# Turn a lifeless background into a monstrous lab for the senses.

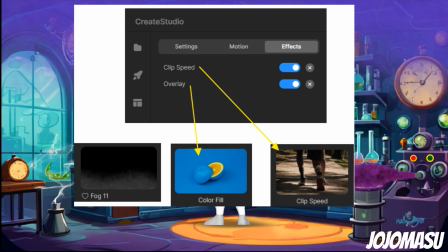[6:05]
I flipped it upside down, so now it was hanging from the ceiling rather than along the floor. I added a color fill of purple to it, and that's something I'd never tried before, but the color fill actually colored the fog purple, which was perfect for what I needed.
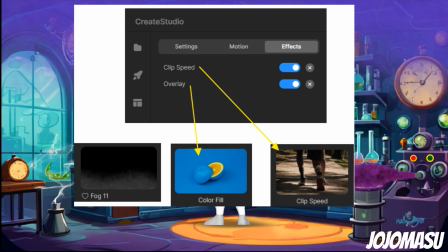[6:24]
And lastly was the clip speed. I slowed it down to the minimum possible so that it would hang and not move too much. I then just repeated the fog over and over again and did
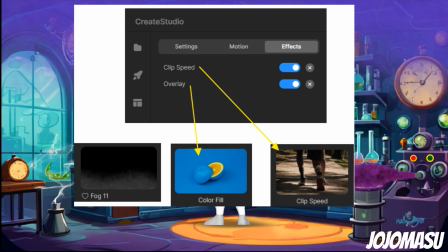[6:40]
a fade in between each one so that it wouldn't look choppy.
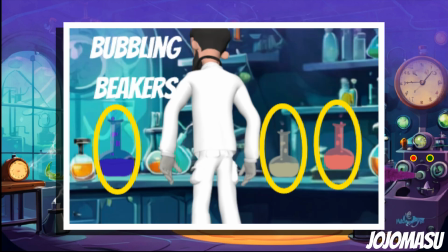[6:49]
Next is the 3 beakers that are on the counter. I actually created those as a separate video and put them into my scene. I'm going to have a separate video at a later date showing how I created the beakers. Next up is the bubbling dome.
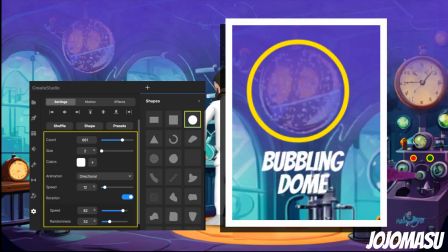[7:07]
I accomplished this by using the particle component and by using a circle so that I could track mat it. And basically what I did is I created the particles using the round shape.
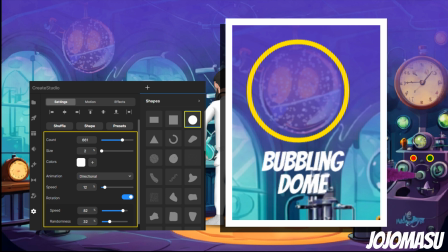[7:24]
I increased the number, and I flipped it upside down so that they would go upwards instead of downwards like snow. And I put it all inside of a circle matched to the size of the dome so that I could then do a track mat to it.
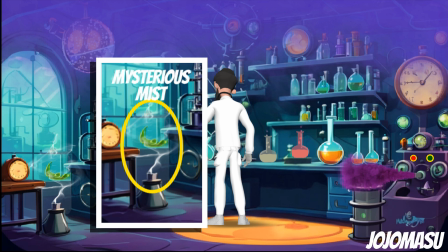[7:44]
Next up is the mysterious mist. That's simply the Smoke 27 item that's in Create Studio.
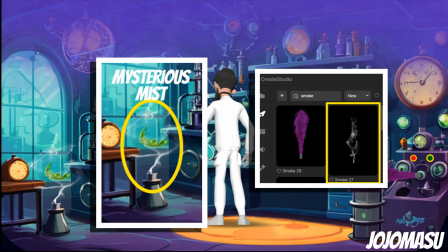[7:52]
And all I did for that was just stretched it out by using the clip speed component. I stretched it horizontally so that I'd give it more of a lofty look.
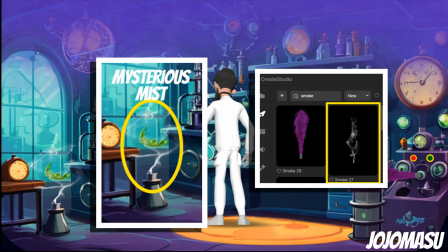[8:08]
And I just repeated it over and over again and put the fade effect between each one so that it would stop from having the choppiness.
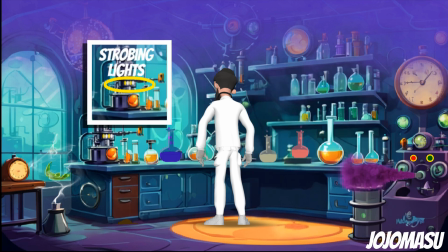[8:20]
Next is the strobing lights. I did this exactly the same way I did the red and green blinking light.
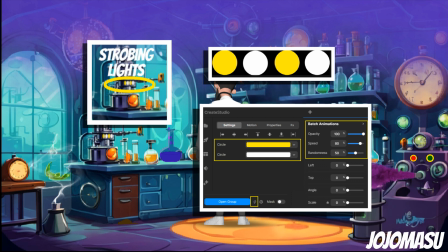[8:27]
The only difference is since there are 4 of them, it makes them look like they're strobing. But it's the same exact thing. Just made 4 circles, put the 4 circles in a group, then added the batch effects to it for opacity.
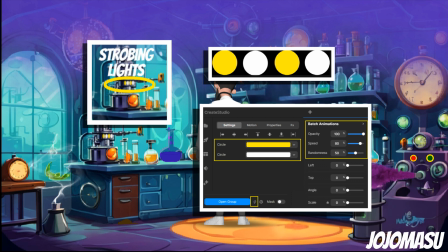[8:42]
So the lights are going on and off, and the pattern that it gives a kind of a strobing effect.
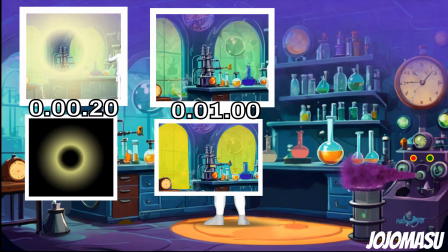[8:55]
For the lightning, I used a circle with the gradient, circular gradient, and I just feathered the edges, and I made the edges transparent as well as the center transparent.
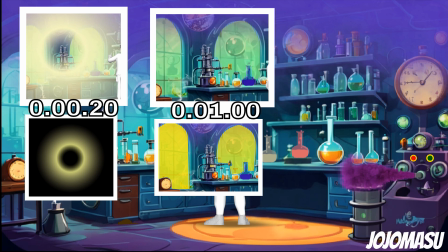[9:10]
And for the windows, I added a yellow path, and I only have that on for 1 second. The secret here is you want the lightning flash, which is the circle, to only show up for 0.2 of a second.
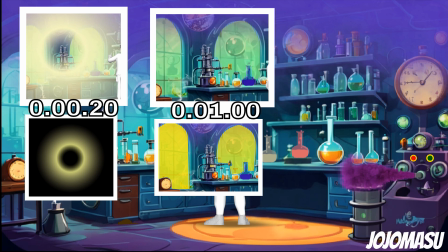[9:25]
And what's happening is because it's on the left side of the room, it kind of comes across to the right side of the room, so it's coming through the windows. And then the path itself, those only come on for 1 second. They start at the same time as the circle, and then they fade out over a 1 second period.
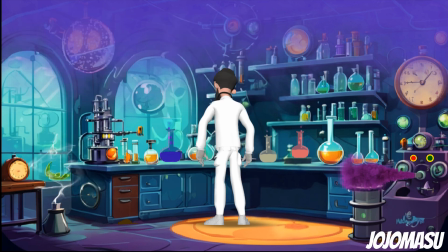[9:42]
The idea here is to try to make the lightning effect the way that lightning comes through a window. The last things I added were the sound effects. So you can hear the steam being released.
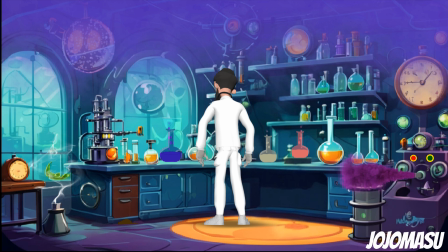[9:57]
You can hear water dripping. You can hear the boiling of the beakers. And you can also hear the thunder and lightning.